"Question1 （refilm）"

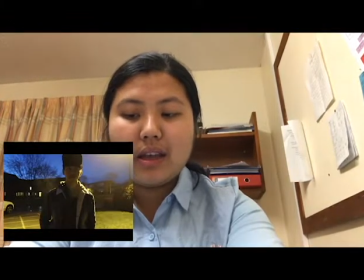(4:04)
This can show that he had a dark past and he will do anything to achieve what he wants, even he breaks the rules. The dark shows his rebellion and makes the audience feel that he is evil.
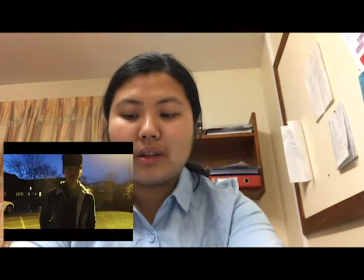(4:21)
However, the light shows that he still has good intentions, that he is still a good guy. This can show that the narrative battle between good and bad, which is called binary opposition.
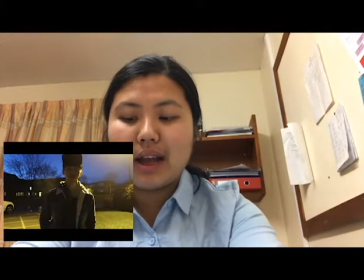(4:35)
Also, low-key lighting creates the high contrast, which present him as powerful. Many film noir films include low-key lighting. Originally, it's because of the budgetary, since that in that time, the budget was not really good.
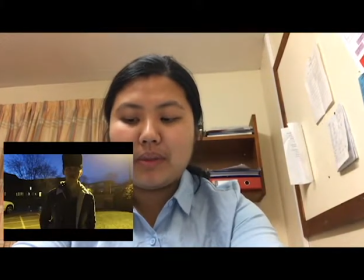(4:54)
But now it had become part of the mise en scène in noir. And And here is another example of low-key lighting.
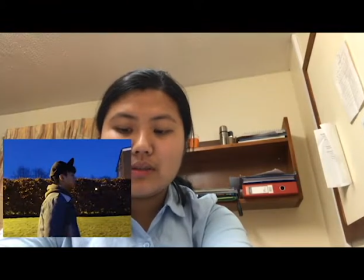(5:04)
This is also a shot for our protagonist as well. However, in this shot, we frame in another side of the protagonist. The first one is the front of the protagonist, and this one is the side of the protagonist. The low-key lighting creates a very line of
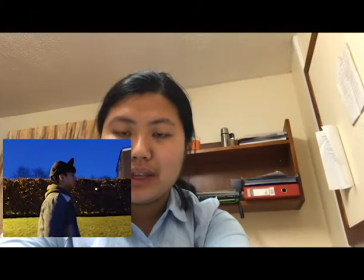(5:24)
shadow and light that the front of his body is covered by the dark. This shows that the first image of him to the other people may be a bad person, and the things he wanted to do broke the rules.
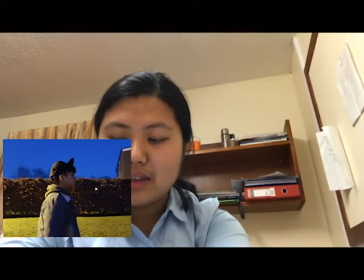(5:41)
This shows that he is a rebel person. However, the light on his back shows that he is still having the good thing in his mind, that he still can be a good person.
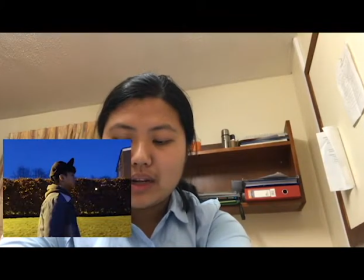(5:57)
Linked to the narrative, restoration of equilibrium possible.
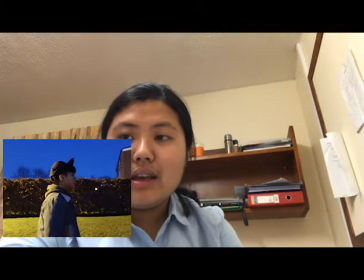(6:04)
Here, the audience can think about the possibilities of the protagonist, that if he is a good person or a bad person.
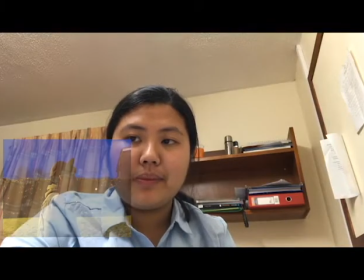(6:16)
The possibility is the same. This is our femme fatale, Cassandra.
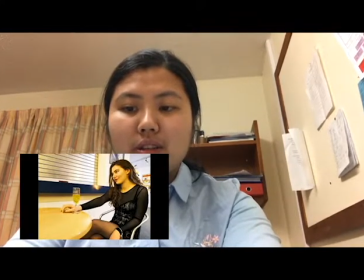(6:24)
We framed her in a mid-shot that she is talking to the protagonist.
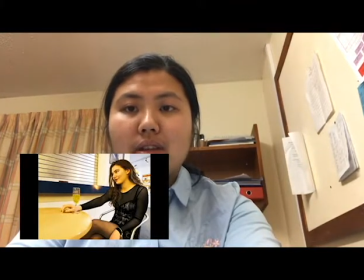(6:29)
In film noir, a femme fatale is a stock character of mysterious, and seductive woman whose charms ensnare her lovers,
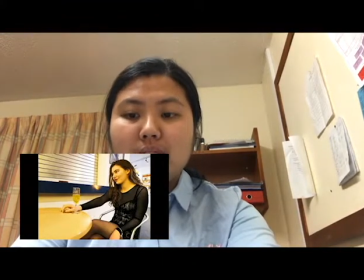(6:41)
often leading him into compromising, dangerous, and deadly situations. She tries to achieve her hidden purpose by using family values, such as beauty, charm, and sexual allure.
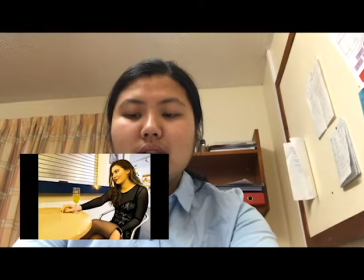(6:58)
In some situations, she uses lies rather than saying the truth. And to the traditional looking of femme fatale, she often has a heavy makeup.
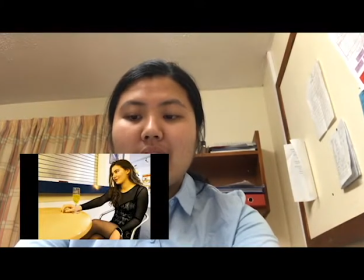(7:13)
For example, she has a clear shaped and high arched eyebrows to give a strong look. She also has the red lips, which brings out the sexiness.
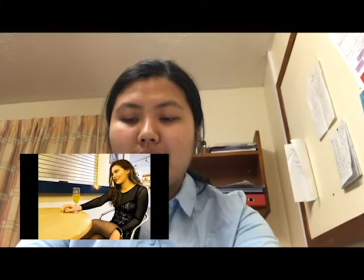(7:27)
Normally, she would let her hair down to make her more sexy. And in our opening, we have
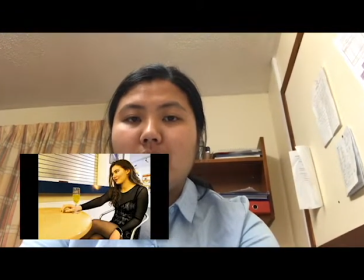(7:39)
tried to show the Cassandra in the same way. We let her to have a strong eyebrows, and she has red lips.
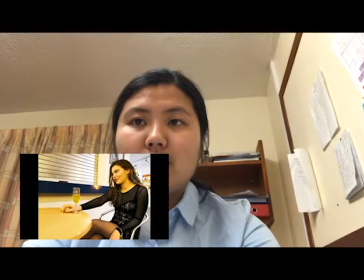(7:52)
Also, her hair is dropping down to give her a more sexy looking.
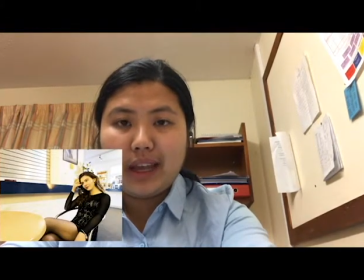(7:59)
And here is another shot for femme fatale. In this shot, we use mid-shot,
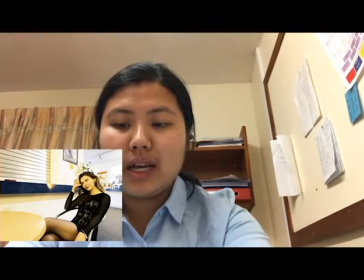(8:05)
almost long shot to show that she is smiling to the protagonist and holding the wine glass.